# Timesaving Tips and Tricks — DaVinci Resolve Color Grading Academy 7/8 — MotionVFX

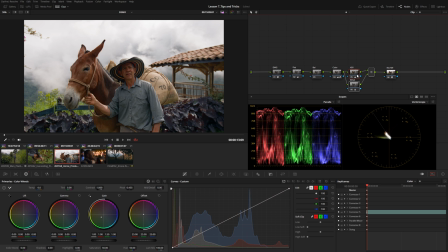248s
But if I'm being honest, I don't particularly like having to set this up every time. And I know, of course, you could save this collection of nodes as a compound node, save it in your power grades, for example. But let me show you an even simpler approach to getting more color density in your saturated tones.
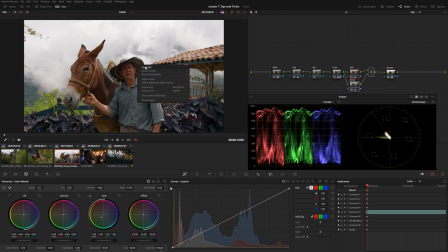266s
So before I do that, I'm just gonna right click and grab a still of this so we can compare the two methods. I'm gonna delete those nodes, create a fresh one right here. And all I'm gonna do is simply go into the color warper right here.
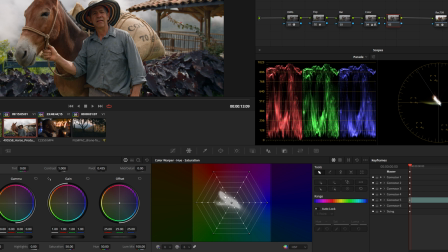277s
And this is kind of gonna work on a per image basis. So what I'm going to do is kind of judge by eye and kind of see where my tones are landing already. And what I typically like to do is just select maybe the first tone if it's already a really saturated image, or in this case, I think probably just these first two points out here.
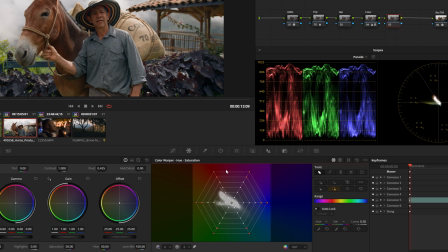296s
And then you can use this pin ring button right here And that will just select all the points with the same saturated level around the entire color warper. And from here, we can simply use the Luma slider. I'm just going to drag this down and also increase the saturation.
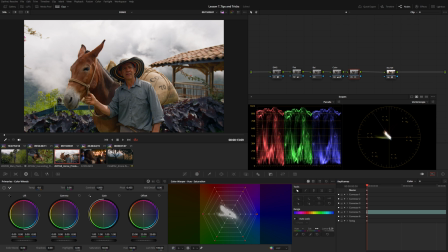313s
And you can see as we do that, we're getting pretty much the same effect. And depending on the shot, you can even experiment with different color spaces right here. I like the HSV mode here. It tends to have a little bit of a softer touch on skin tones and things like that.
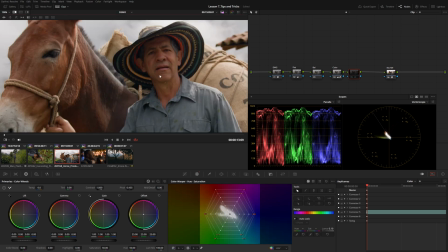327s
So here it is before, here it is with the color warper. And if I slide between these two, you can see on the right side, we have the HSV method, and it might be kind of hard to see.
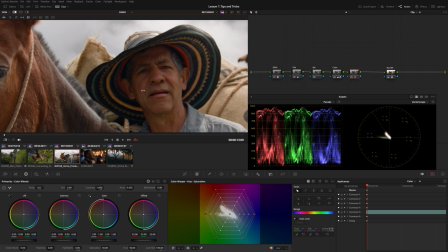338s
I'm trying to look at the skin tone here, but they are very, very similar. There might be a little bit of a difference right here in the red part of the hat.
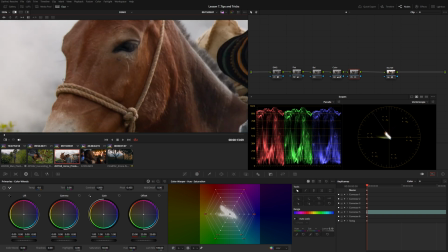345s
But honestly, I prefer the color warper method just because it's simpler to use.
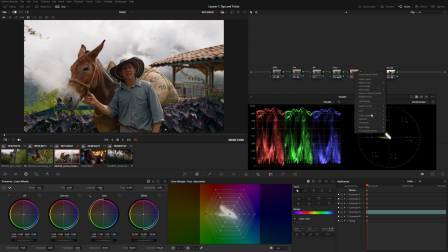351s
It takes one node and I don't have to remember to change a color space or disable any kind of channels, nothing like that. And all the controls are right here inside of one node. Rather than adjusting the regular saturation in RGB and going back to the HSV node and adjusting the green channel or the saturation channel,
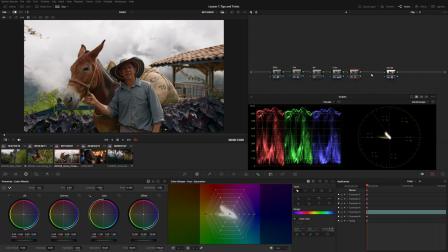368s
you're kind of hopping back and forth between two different nodes. Whereas with this simpler approach, you're inside one node and you have both controls right here. So we can easily adjust our overall saturation, take down the luminance, and we're already set up to adjust independent tones if we need to.
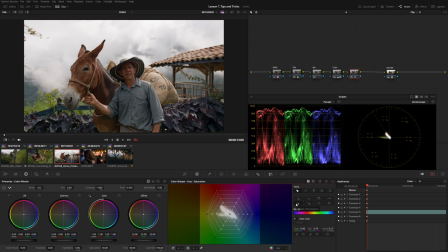385s
So for example, I could select maybe just one dot right here, and using the column button, this will select the other points along that same axis. I could shift the hue around and get a lot more use out of a single node rather than kind
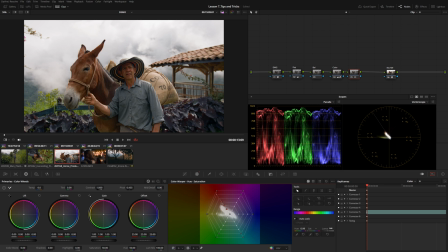400s
of hopping around using two different nodes in a parallel structure that basically just accomplish one broad task. So for me, I just prefer this method, but you know, you can experiment with different ones and figure out which one's going to work best for the specific project.
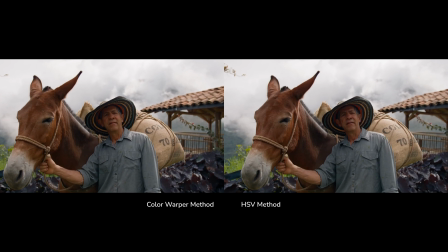414s
But the color warper is extremely powerful and it's honestly really useful for all kinds of look development tasks.
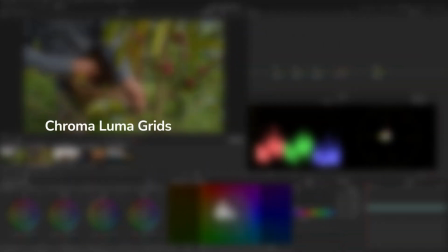421s
Okay, so this next tip also has to do with the color warper,
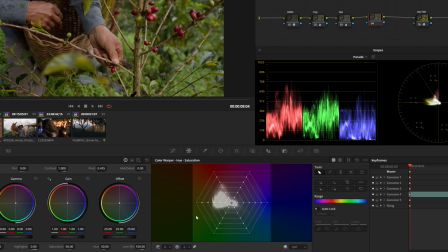425s
but instead of looking at this hue and saturation grid on this side, I'm going to hop over here to the Luma grids.
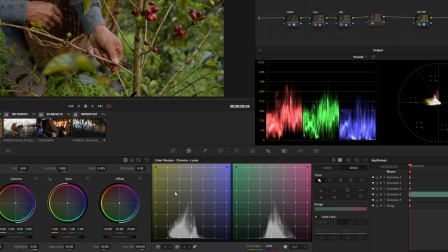432s
So right here, you can see we've got two separate grids. This one represents kind of like our white balance luminance levels, and this is kind of like our tint luminance. So I have two little tips for using these grids. The first is kind of a nice way to add a unique color contrast to your footage.
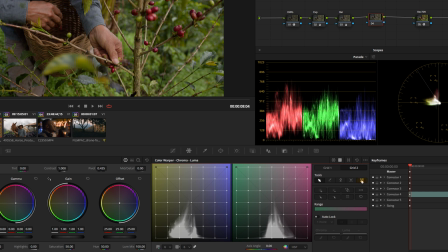449s
So what I like to do is come over here and select the push points icon right here. And looking at my histogram right here, what I'm going to do is pick a point that's kind of dense, not at the very, very bottom, but maybe right here.
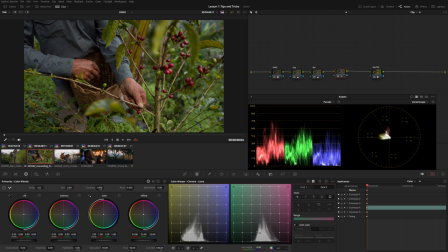462s
And I'm just going to click one time in this little box. You can see that pushes my points out away from my mouse. And I'm just going to do the same thing on my white balance grid over here. Now you can see with those two simple clicks, we've added this nice punchy contrast to our image, and it doesn't look like it's falling apart in an unnatural way at all.
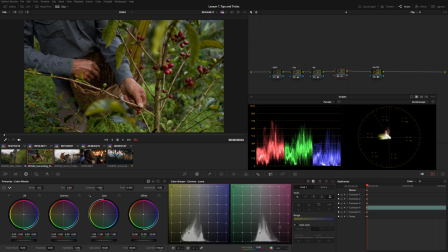481s
And same as the other color warper tip, we might want to switch this to HSV, and that gives us a little bit of a softer touch on the skin tone areas.
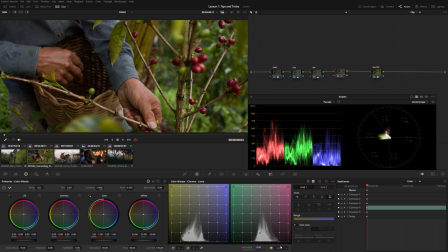489s
So just a really easy way to add a little bit extra contrast to your footage.